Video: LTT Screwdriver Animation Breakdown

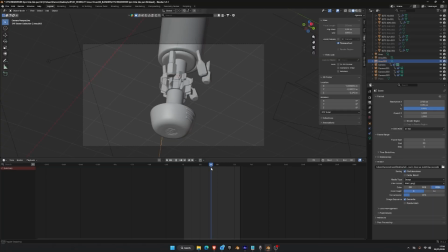8:16 The bits themselves, I didn't know how, well, I did know,
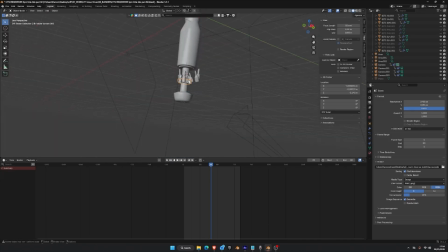8:21 I just didn't want to animate these bits, these holders, opening and closing for the bits as they slot in.
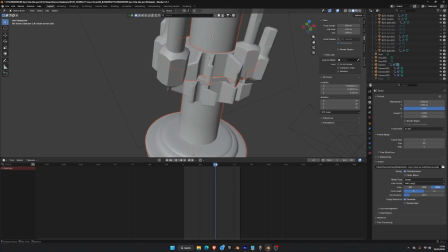8:29 So you can see here I've got some clipping, and that's because I was lazy.
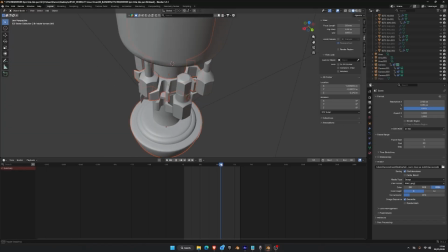8:35 Let's just be real. I was lazy with it going in. So they sort of clip through. You can see it there.
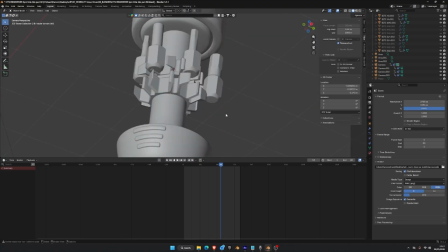8:41 It's like clipping through it. And that's the reason why I have these 3 shots at different angles,
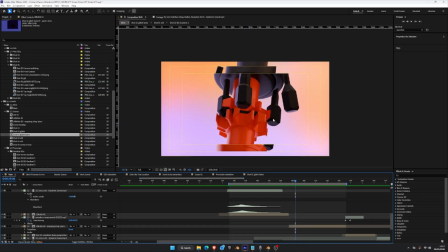8:48 is because I wanted the interaction with this happening from behind so that it was obscured. You can still sort of see it if you pay enough attention, but because it happens so quickly,
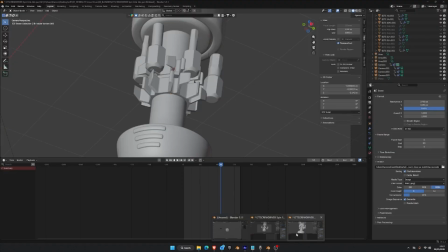9:02 you genuinely don't see it. So yeah, that's why it's all happening in the back.
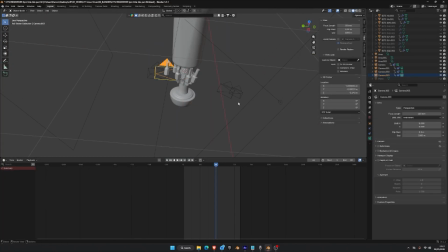9:09 And I think I've used a different camera for this. So let me just zoom out. Yeah, this is the right camera that I did. So you can see that it's all just like clipping in from behind.
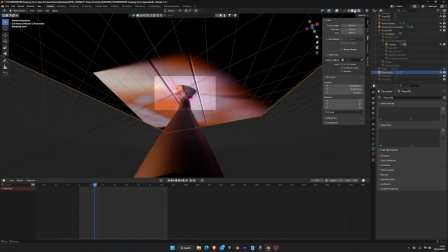9:19 So the other shot that I wanted to do was this cool angle.
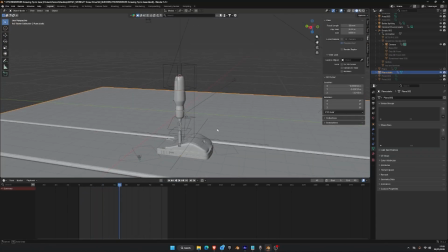9:24 I knew that I wanted to do like a POV shot, right? So the way I've set this up is that there's a camera, there's the camera, and it's parented to the handle. And the handle is parented to this null, which the entire thing is parented to the null.
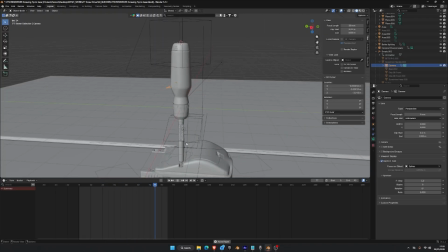9:37 And so that when it screws, you can see here, it ratchets to give the ratcheting effect that it would in real life.
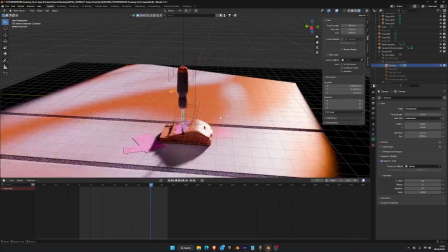9:44 The cool thing about this shot is that I was able to bring in this Game Boy,
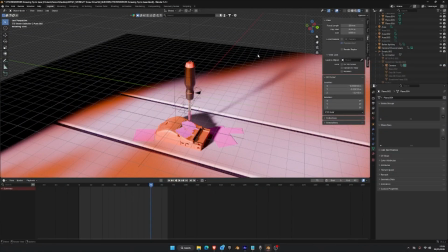9:49 which I've not modeled. This is the only thing I've not modeled, but I was able to put on these stickers that I got from the LTT store.
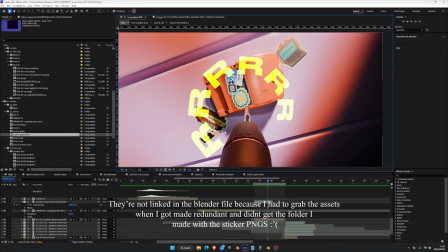9:56 I just basically copied and pasted the image and then made these little bespoke stickers that fit on it.
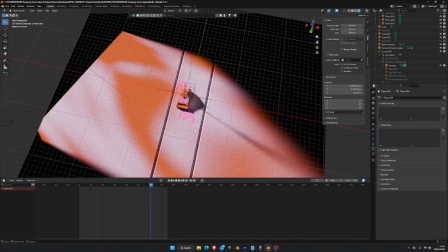10:02 I also tried to keep the colors of orange and lilac consistent throughout this whole animation,
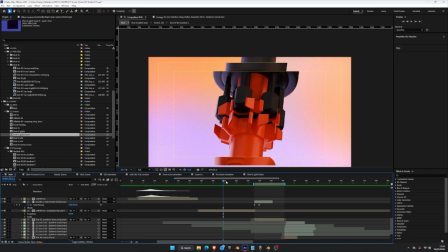10:08 so you can see every scene the gradient animation in the background is working its thing, but the colors are consistent throughout every shot.
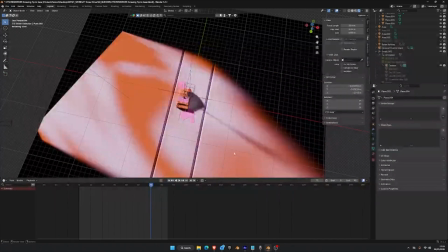10:16 And so I wanted to bring that into this shot because I knew it would be on a desk,
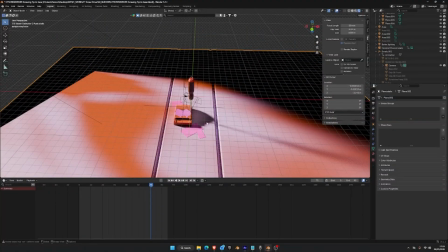10:23 and that's the reason why these two weird grooves are here, just so you're able to tell that it's a desk. But the way I did this was in the shading editor.
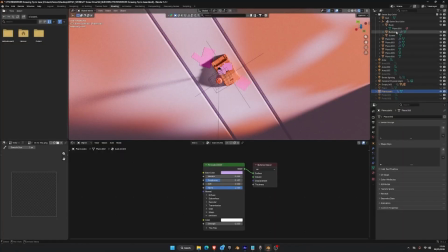10:33 Basically, this tabletop is like a lilac color, and the actual area light is a noise texture,
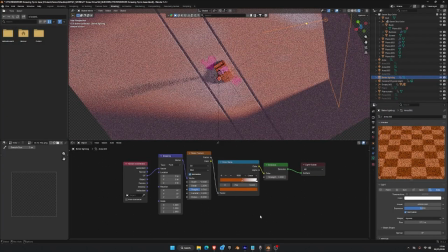10:42 so I can mess with these values and sort of fine tune it however I want, which ended up having a really nice
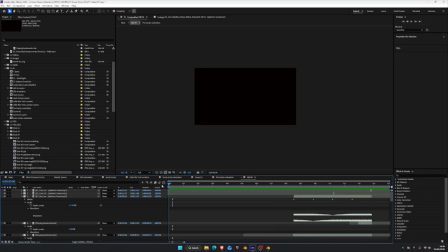10:51 effect in the angle that I was doing. So for this last shot, what I wanted to do was really focus on sound design. I wanted to cut to this shot to make everything a little bit jarring and sort of change the flow of the animation. So what I did to do that was animate the channels, the audio channels from the left to the right. So if I just play this real quick.
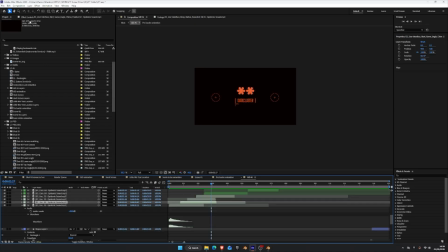11:13 So I've actually modified the channels. So if you look on the effect control here on the left, you can see that the left channel is at 100% and the right level is at 50%. But then on the next one it flips, so you got 50 and 100, 50 left, 100 right, and that just gives this
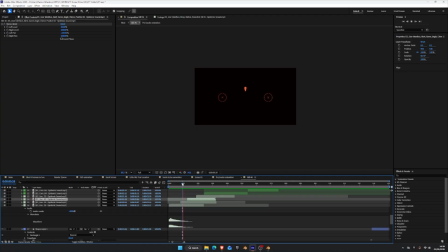11:34 little back and forth effect, which I've timed with the rest of the animation, so each element has its own little jingle. And then I also
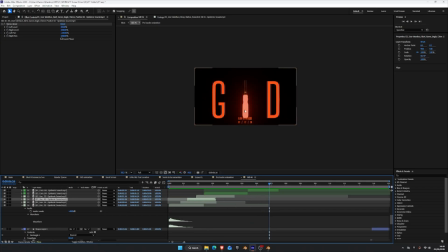11:50 animated this glow in the dark effect in Blender and basically just changed the output
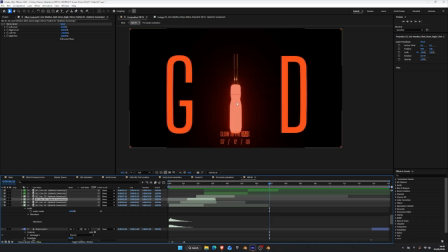11:57 to bloom to make it glow really orange, which was cool. I also did I created like a little fog box around the actual screwdriver so it would glow a little bit more intensely. You'll also notice a date that's been obscured by the glitch. If you can figure out that date, you'll be rewarded with another Easter egg, so good luck.